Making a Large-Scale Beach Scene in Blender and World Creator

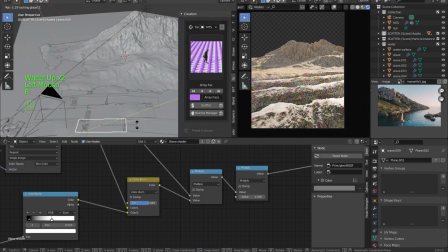[4:14]
I'm tweaking again a bit more with these waves.
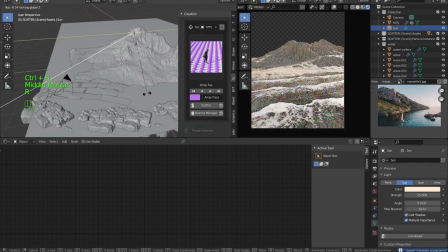[4:16]
I always come back to things over and over again as I go through with renders and tweak the lighting, tweak the textures, tweak the coloring.
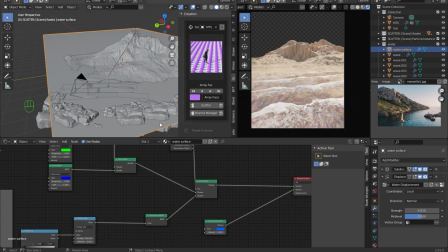[4:24]
Don't be afraid to really spend your time with your renders to get everything looking proper.
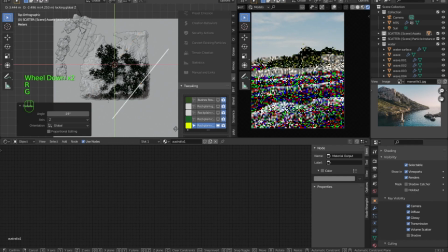[4:29]
But also don't spend too much time, you want to move on, you want to be developing new things. It's kind of this balance that you're trying to strike.
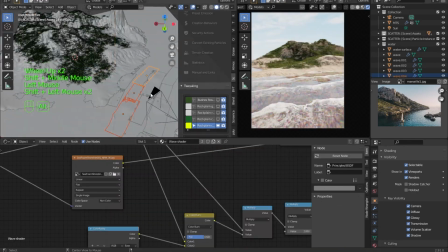[4:34]
But for this, I just wanted to tweak around just to make sure that things were looking really nice.
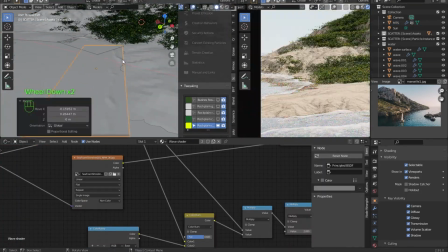[4:39]
And you'll see actually after tweaking around for a bit, I actually will fire off a test render, which will take about 10 minutes.
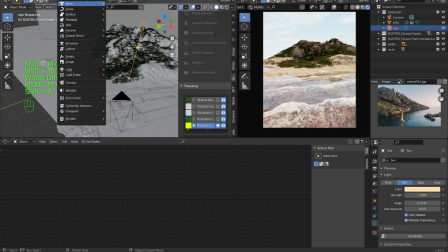[4:45]
And then I usually like to just kind of play around in Photoshop just to see what my final render potentially could look like.
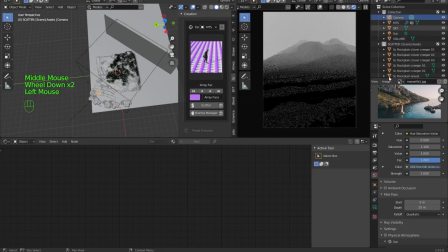[4:52]
And then I like to sometimes draw on my renders to get an idea for the scene. But first you see me adding in a bit of volume here and a mist pass,
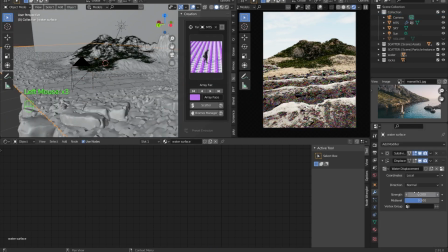[5:00]
which I'll then be able to composite in Photoshop to add this atmospheric fall off to the image and make it look even more realistic.
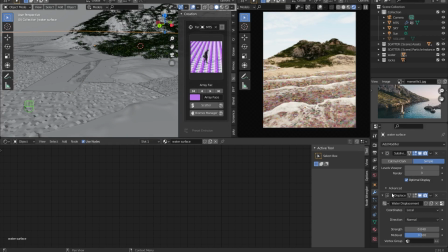[5:06]
Because the further away you get from the camera or from just your viewpoint,
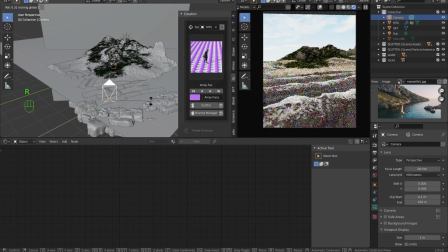[5:10]
if you're looking way off into the distance, the kind of less contrasty the world actually looks.
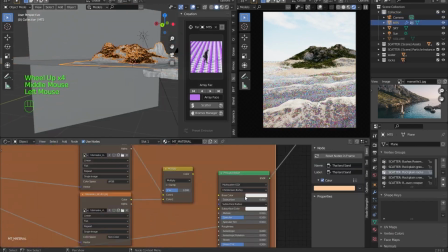[5:15]
And that's just the nature of light actually falling off as it hits your eye, as it passes through the density of the atmosphere.
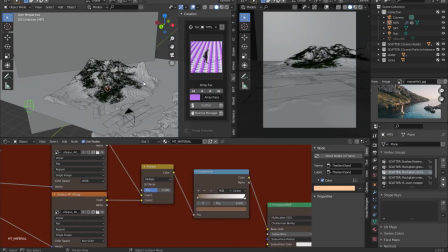[5:23]
So on kind of misty, clear mornings in the ocean, you get this kind of fall off as you look off, and it kind of looks almost like pure white as you get really close to the horizon,
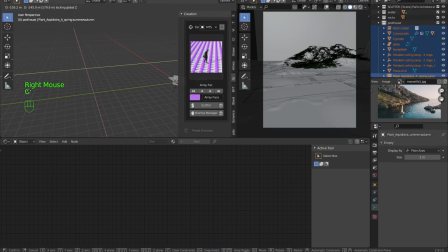[5:31]
really far away. So I tried to mess around with that a bit here. I also like to just append assets from different projects and just to see if they work in the scene.
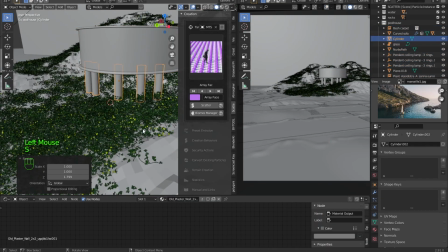[5:39]
This is a little house that I developed for another project recently, and I wanted to see if it fit in my scene.
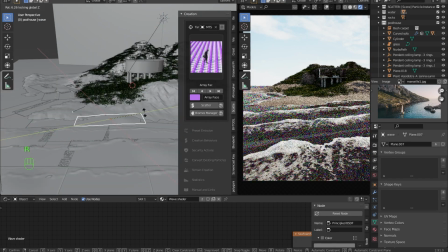[5:44]
I didn't really actually end up using it, but it just kind of gave me an idea for scale, which I was struggling a little bit with this one.
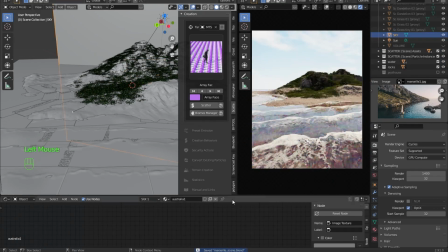[5:50]
I felt like it was looking like a little island instead of a large island.
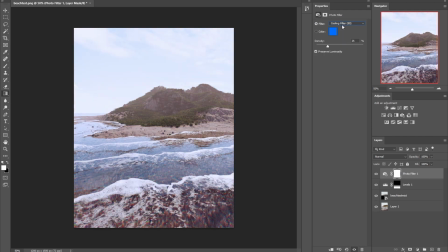[5:55]
But regardless, I just fired off a render just to play with in Photoshop. And you see me messing around with some filters here, some lighting things. I composited in that mist pass just to see if that would look good in the scene.
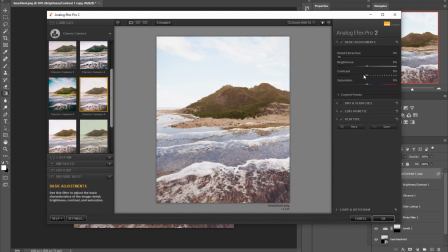[6:06]
And then I actually would draw on this a little bit too, just to get an idea for what potentially I could add to this back in Blender.
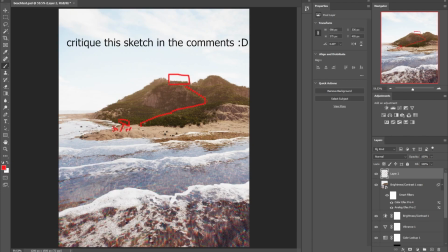[6:14]
So I kind of wanted to put a house and have this path of stairs leading up to it, maybe put a boat or something in there.
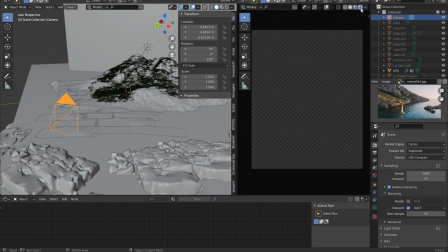[6:19]
I know you love my sketches here, they're fantastic. But, you know, they kind of help me inform what I want to do back in Blender here.
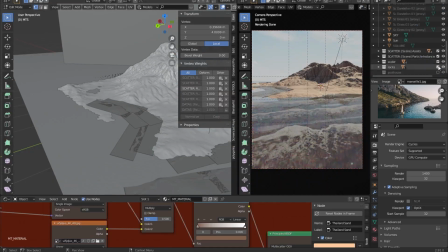[6:26]
So I'm back in Blender, just totally revamping my scene here.
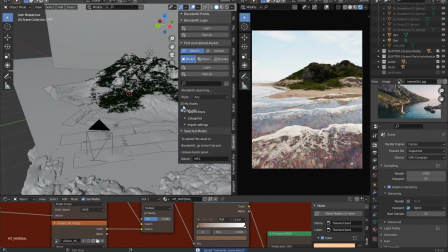[6:30]
I'm going to be sculpting some things with my terrain and actually starting to add in some details from BlenderKit.
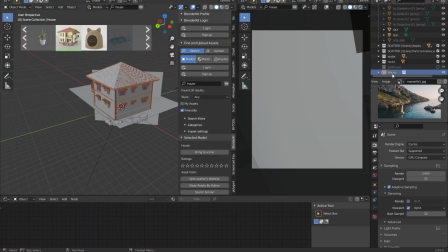[6:36]
I wanted a house, but I didn't really want to spend too much time sculpting it. The focus of this exercise for me was more so on the landscape generation.
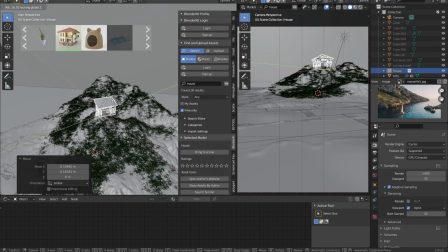[6:42]
So the house was kind of a second thought. Usually I'd model a house or kind of work on it on my own.
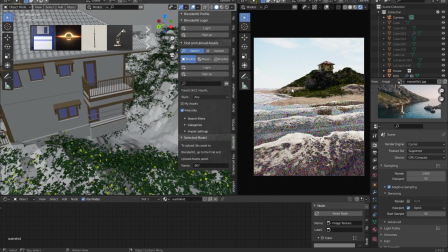[6:47]
But for this one, I didn't want to spend so much time on it. So I actually got a really nice house asset from BlenderKit and threw it way in the distance of my scene.
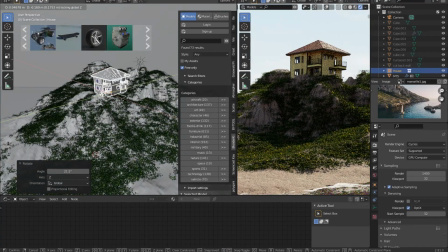[6:55]
I also wanted to add in some stairs to this scene, like I said, to kind of draw your eye in.
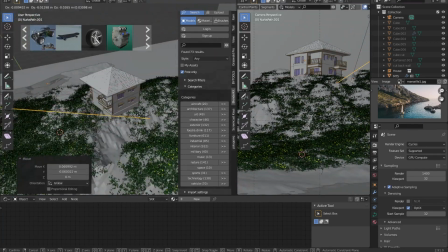[7:00]
And so first I actually took the path curve tool and just kind of had this bend around to where I potentially wanted to have these stairs go.
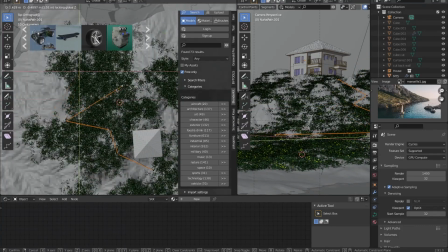[7:08]
This just gives me an idea for the directionality and the sort of composition of the stairs.
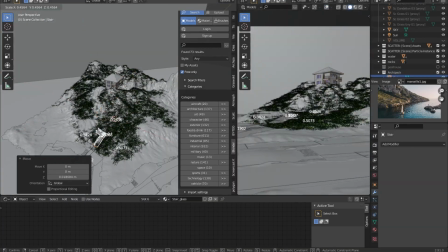[7:13]
And then you can use a really great add-on called Archipack to bring in these stairs and then bend them and make them larger,
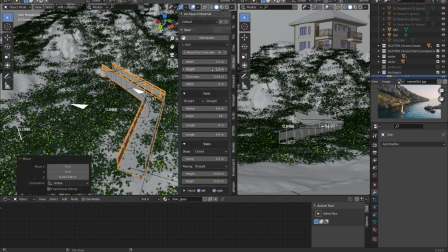[7:20]
raise the height of them, extend them out, move them around. It's really quick to generate some really nice stairs this way.
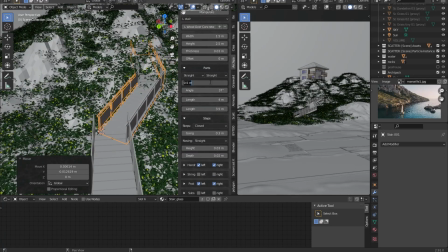[7:26]
There's probably an easier way to do this, but I just duplicate them and kind of shift them around and combine them up together.
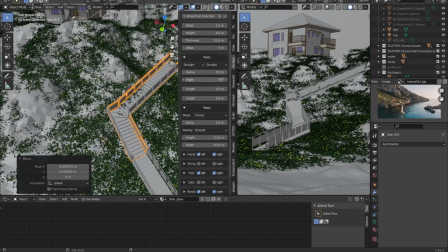[7:32]
You don't really notice the crack or the cracks between them or the splits between them like you see here.
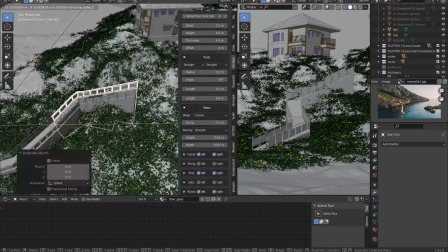[7:39]
From a distance, so it doesn't really matter as much that they're separate objects combining together.
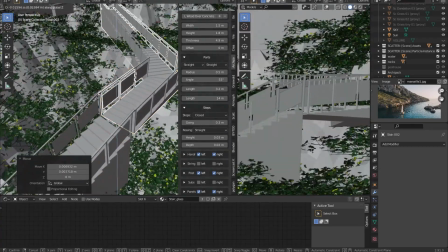[7:44]
So I end up using 3 of them just to get that nice kind of curve to follow the path and lead your eye up to the house up on the hill.
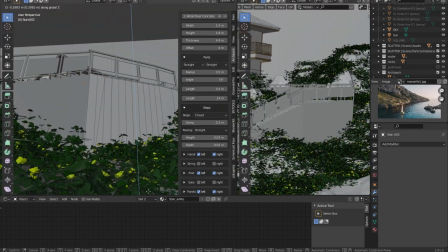[7:50]
And just this takes a little bit of time just kind of pulling and pushing things around, but at the end of the day, it's not too hard to get a really, really nice result here.
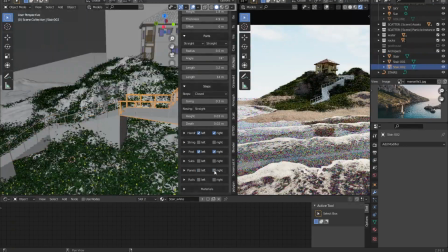[7:56]
So you can see this already looks pretty awesome.
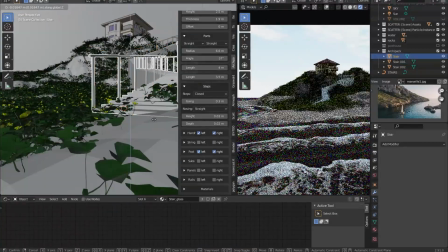[7:59]
You know, you got this nice handrail going along with it as well, and it leads you really nicely to the ocean's edge, the water's edge there.
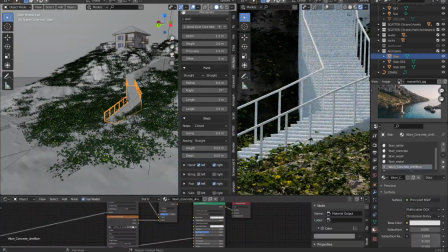[8:06]
So I textured that up pretty quickly from texture from Quixel Megascans as well, which I think worked pretty well for the scene.
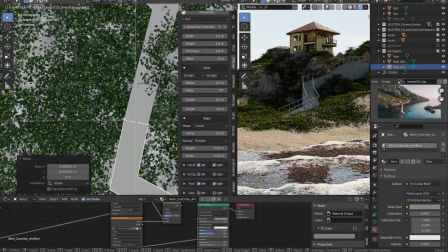[8:13]
And then I actually wanted to go back into Scatter and kind of paint away a
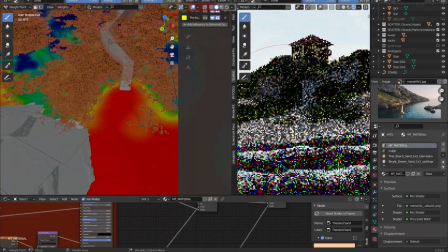[8:18]
bit of the grass that was there so that you have this nice beach path that leads up to the staircase.